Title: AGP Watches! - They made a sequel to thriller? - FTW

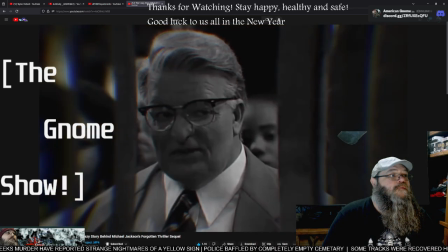16:28 And so the mayor strongly resembles a certain district attorney by a name I can't exactly remember.
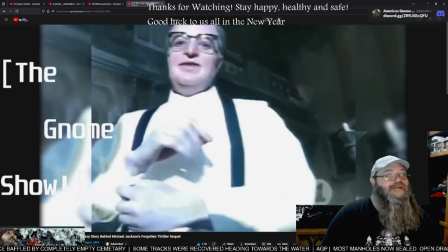16:34 I played a fat, grotesque, ridiculous mayor.
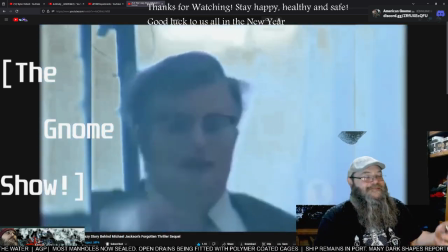16:38 And I say it in that way because those kind of people, you know, who are just so stubborn, they just don't see the beauty of the inside of a person.
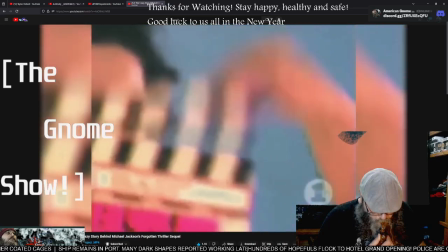16:47 A few things were shuffled around since the 1993 version of the film.
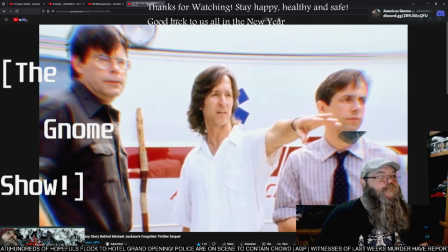16:51 For example, the original director, Stephen King frequent collaborator Mick Garris, who also co-wrote the story and screenplay,
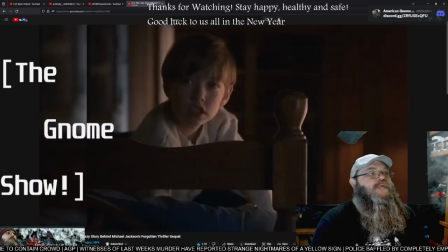16:58 couldn't return because he had to work on the Shining miniseries.
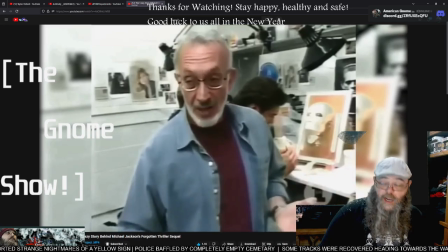17:01 And so the head of makeup and special effects, Stan Winston, the special effects legend behind films like Jurassic Park,
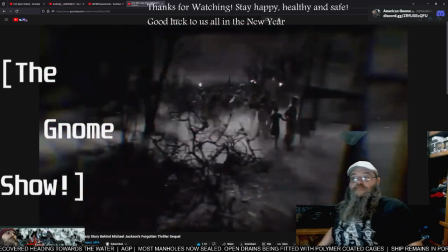17:09 The Terminator, and The Thing, took over directing duties. And when the film opens, the angry mob approaches the maestro's house with their torches.
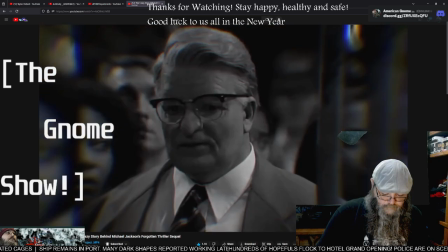17:18 The presentation of the film begins in black and white, which isn't the case in the original version, but maybe they just didn't add it since it technically wasn't finished.
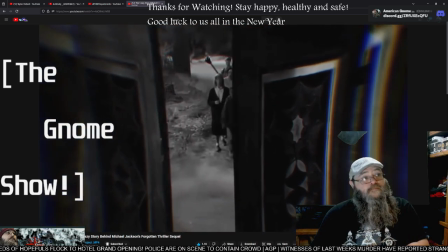17:26 And when they enter the maestro's dilapidated mansion, the film changes to color.
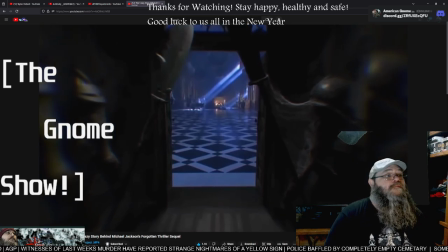17:30 Now, I'm not going to go all literature teacher on you, but I'm interpreting this as the same technique that was used in The Wizard of Oz after Dorothy leaves Kansas.
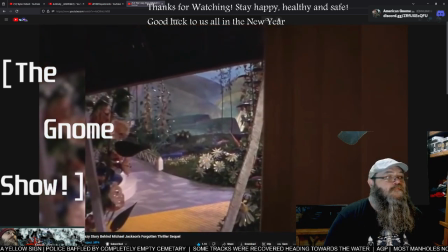17:38 It's literally bringing color and magic to the mundane,
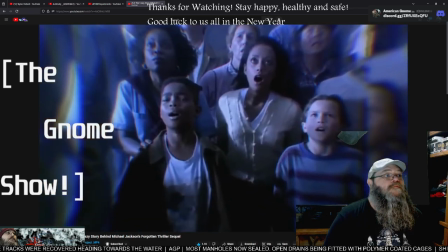17:42 and the Spielberg-esque shots of the children looking in wonder throughout the film hammer this point home a little bit.
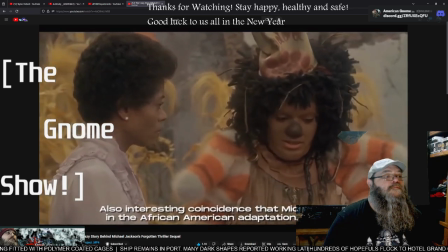17:48 You mean all this time the only thing standing between hanging up there and living it up down here were those grows?
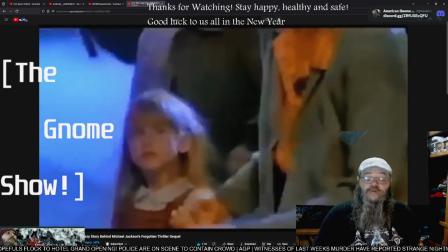17:58 Another interesting but kinda subtle change is that the young children featured in the film are changed from a mix of boys and girls in In This Scary,
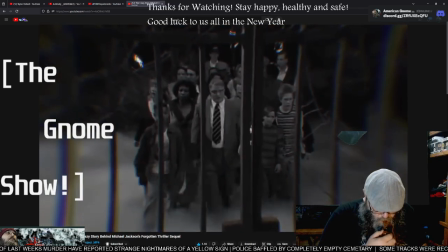18:05 to just boys and ghosts, again for the obvious real-life parallel.
Why don't we just leave him alone?
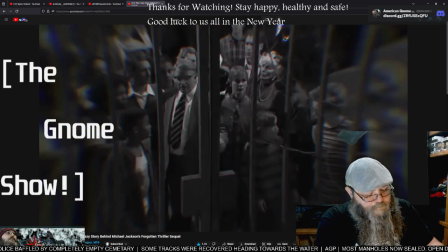18:11 He hasn't hurt anybody. Can't we just go? Your fault, jerk. Just couldn't keep your mouth shut.
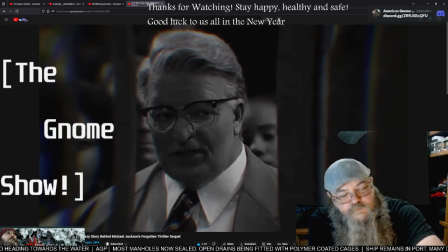18:17 You did the right thing. He's a weirdo. Show him the neat stuff he did for us.
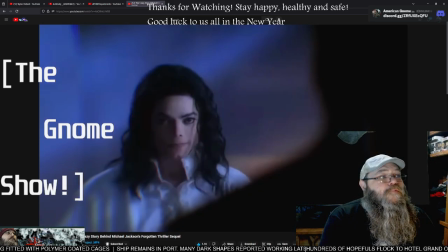18:22 Shut up. That's supposed to be a secret.
Some very subtle dialogue with a lot of subtext and nuance informs us of the situation at hand.
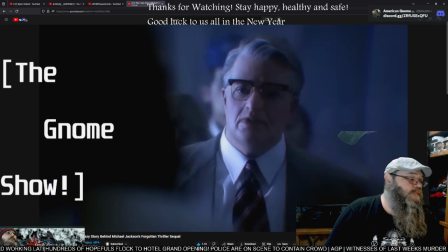18:29 You're weird. You're strange. And I don't like you.
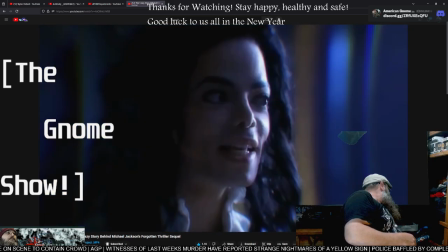18:35 And then Michael's character, the maestro, makes a deal with the mayor.
The first person to get scared has to leave.
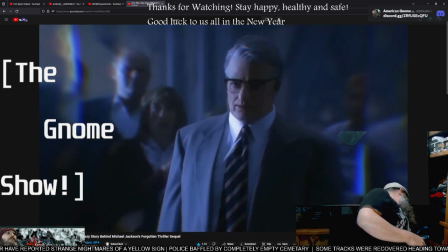18:41 And so, he starts pulling some funny faces.
Do you think this is scary?
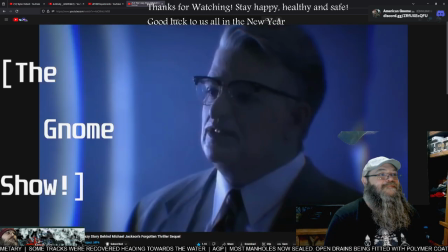18:47 That's it? That's ridiculous. Is this scary?
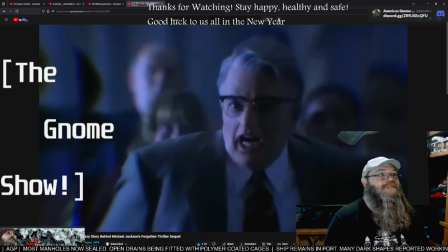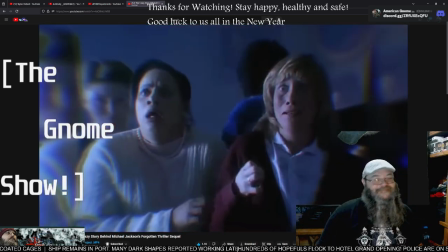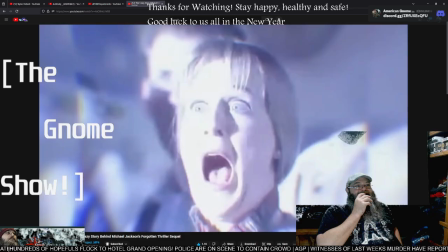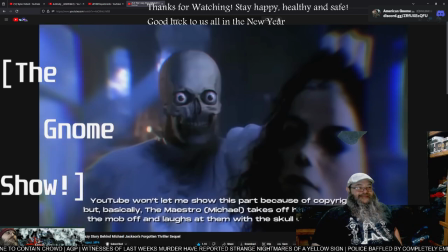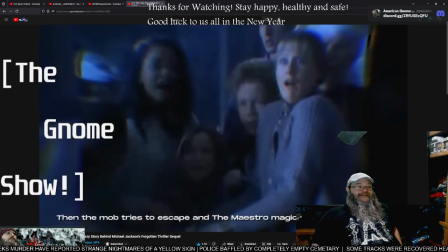19:14 When the mob tries to escape,
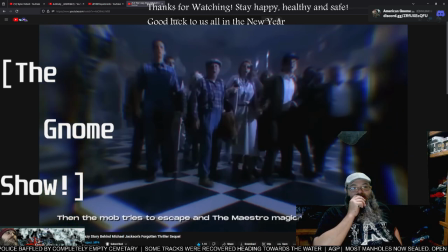19:16 Michael closes the doors and then another interesting difference between ghosts and Is This Scary? is Michael's performance after closing the door,
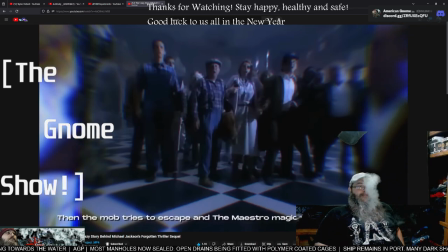19:23 with the original version being a lot more menacing and the final one a lot more friendly.
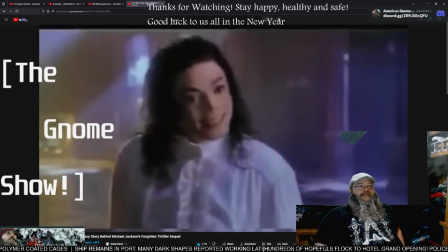19:28 No, you can't leave, you are my guest. It's too late, you're my guest.
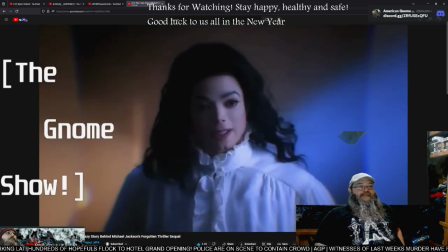19:36 Then after Michael says meet the family, not the Addams Family though,
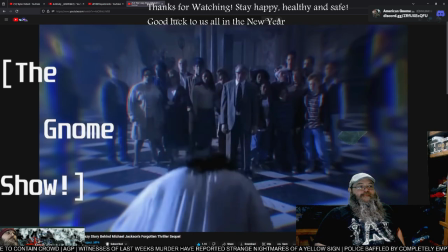19:40 we launch into a dance routine where Michael rips off his skin, almost as if he's opening himself to the closest possible examination,
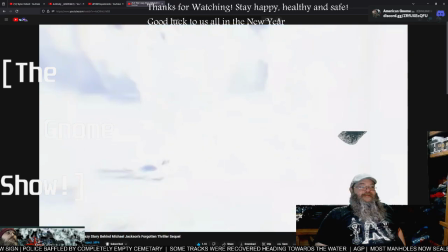19:48 like he has nothing left to hide, and moonwalks as a CGI skeleton while the song Is It Scary plays,
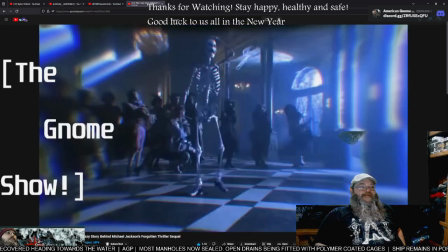19:55 asking the media, the audience, and the mob the same question.
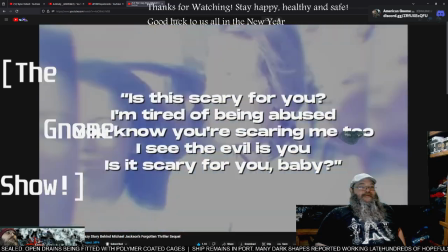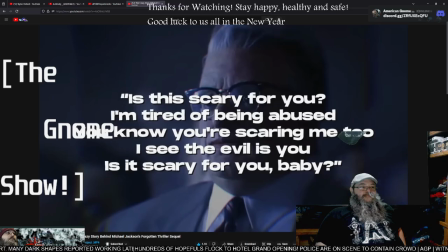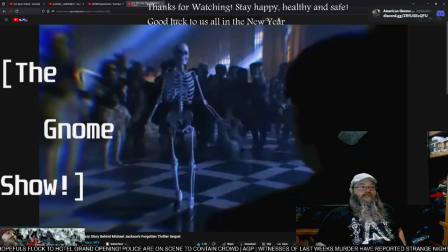20:11 An apt summary of the theme of the film.